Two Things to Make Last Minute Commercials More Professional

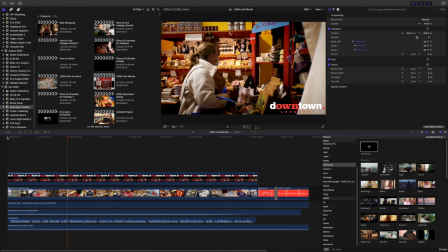12:22 It's actually the 360 Insta360 mounted on a giant selfie stick.
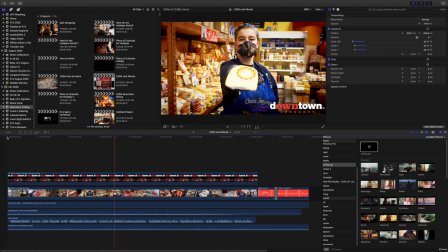12:30 And a lot of these shots in this restaurant store are also on the Insta360, just for the weird look of it, like that.
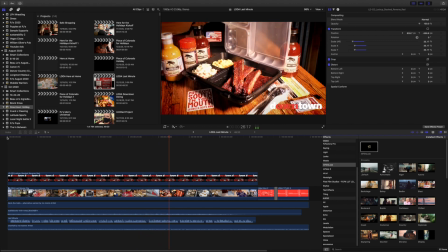12:38 And so it's just, if you've seen my other videos, I like using kind of some of the strange cameras like the
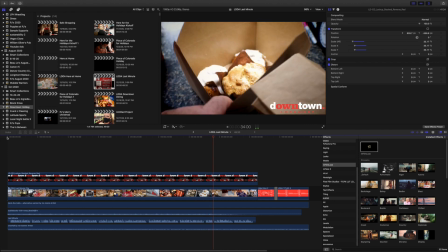12:47 Insta360 1R or the 360 Go to get some shots that just kind of,
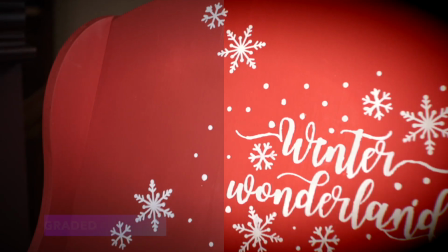12:53 pop, and people are like, oh, how did you get that? So here's side by side so you can see the pieces.
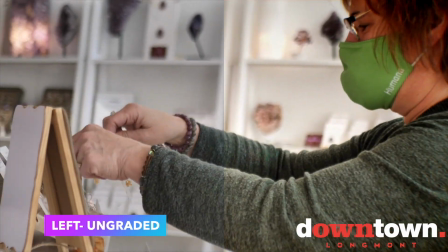12:59 And what I want you to do is just,
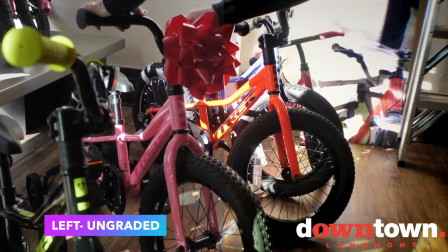13:03 take a moment to watch and then listen to how the good quality voiceover ties it together.
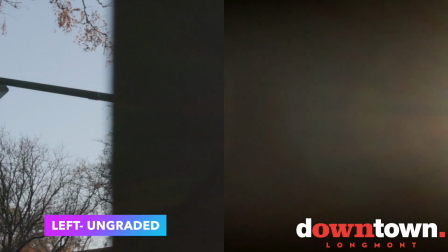13:11 Downtown businesses, and we know it has been a difficult year for many of you.
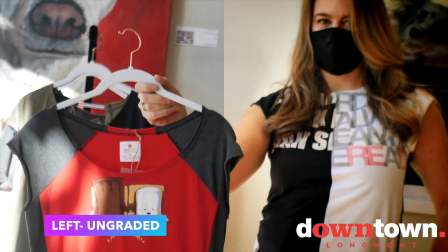13:15 Downtown stores are ready to help you build your gift list for something personal that will mean so much to your loved ones,
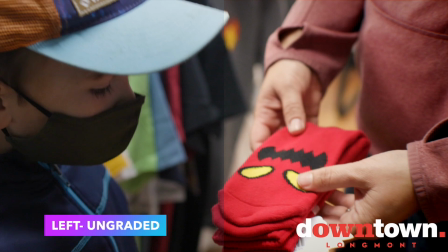13:22 while representing your commitment to the community. We are thankful there is something for everyone downtown.
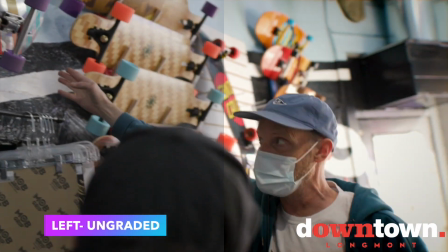13:29 Get a game for family game night, or put a skateboard under the tree. Get something that sparkles.
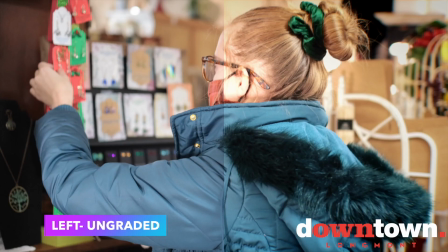13:36 Give something delicious. Send a taste of Colorado. Get a jump on your holiday shopping and beat the crowds.
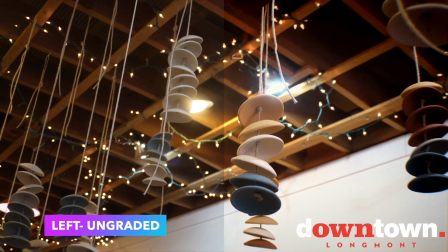13:45 Get those packages sent in time, and most importantly, give something local.
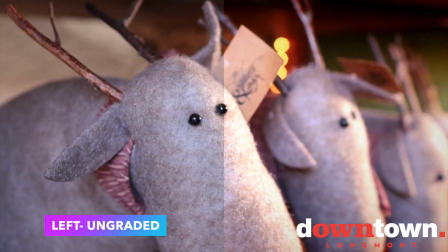13:50 We have a lot more surprises for you this holiday season with lights, ice carving, roaming characters, and winter passport rewards.
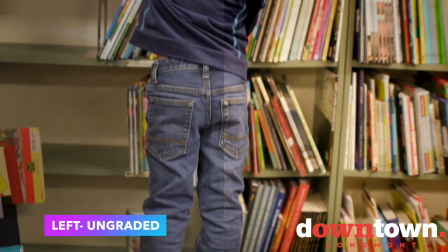13:58 Go to our website for details. We are ready to have you here for the holidays.
Summary, be ready. Be ready for, if you can take on these last minute clients, it keeps you on your toes.
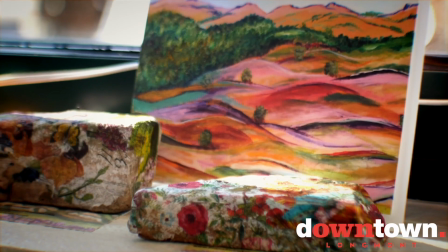14:19 And be ready and have those resources that you can pull out, whether it's a plugin, a camera trick, something you learned on YouTube,
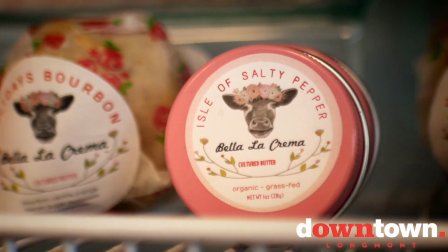14:28 or, I think Professional Voiceover is super underrated,
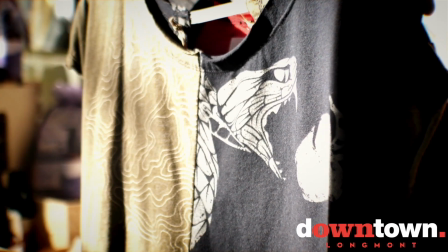14:33 and it's not that expensive when you're talking about a budget for a whole campaign or a whole production and a whole campaign.
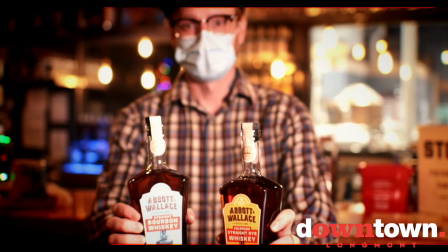14:41 And so having a couple voiceover people, or if you're grabbing voiceover artists on Fiverr or something,
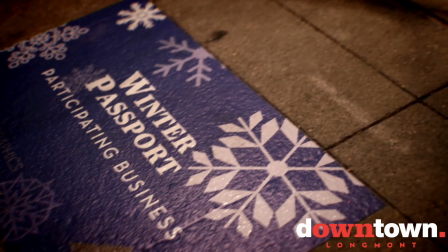14:48 just having those people available for these kind of last minute gigs is super important.
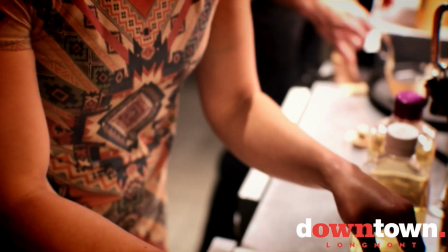14:54 I'd highly recommend trying out Mike Nelson, just fantastic.
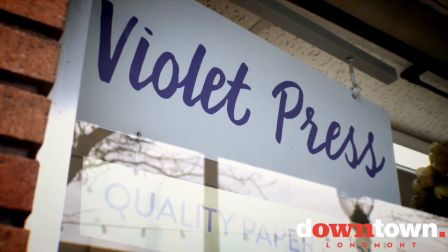14:59 He's from California, has this great West Coast kind of everyman tone,
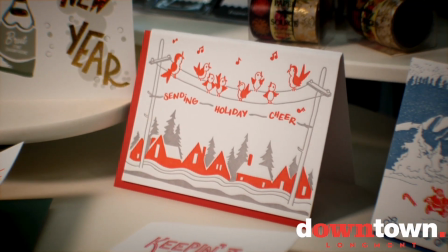15:06 but he also has some unique voices.
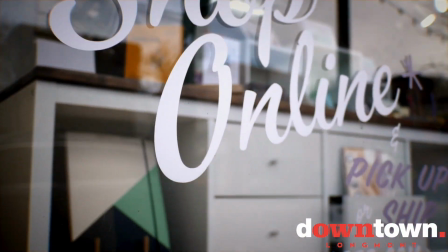15:08 I made him do Grumpy Miner for some regional pizza commercials and some other stuff,
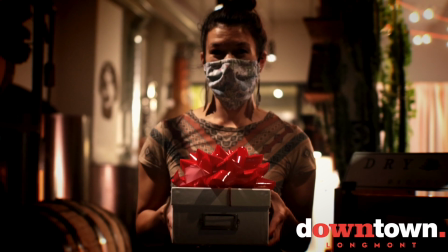15:15 and it's been perfect. So thanks for watching.
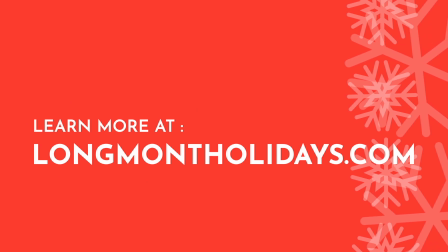15:20 If you have any questions, let me know. Also, I encourage you to look at my my playlist on how to make restaurant commercials. These weren't restaurant commercials, but basically 5 out of the 6 weren't restaurant commercials, but the concepts are pretty similar for any commercials that you do. Thanks for watching.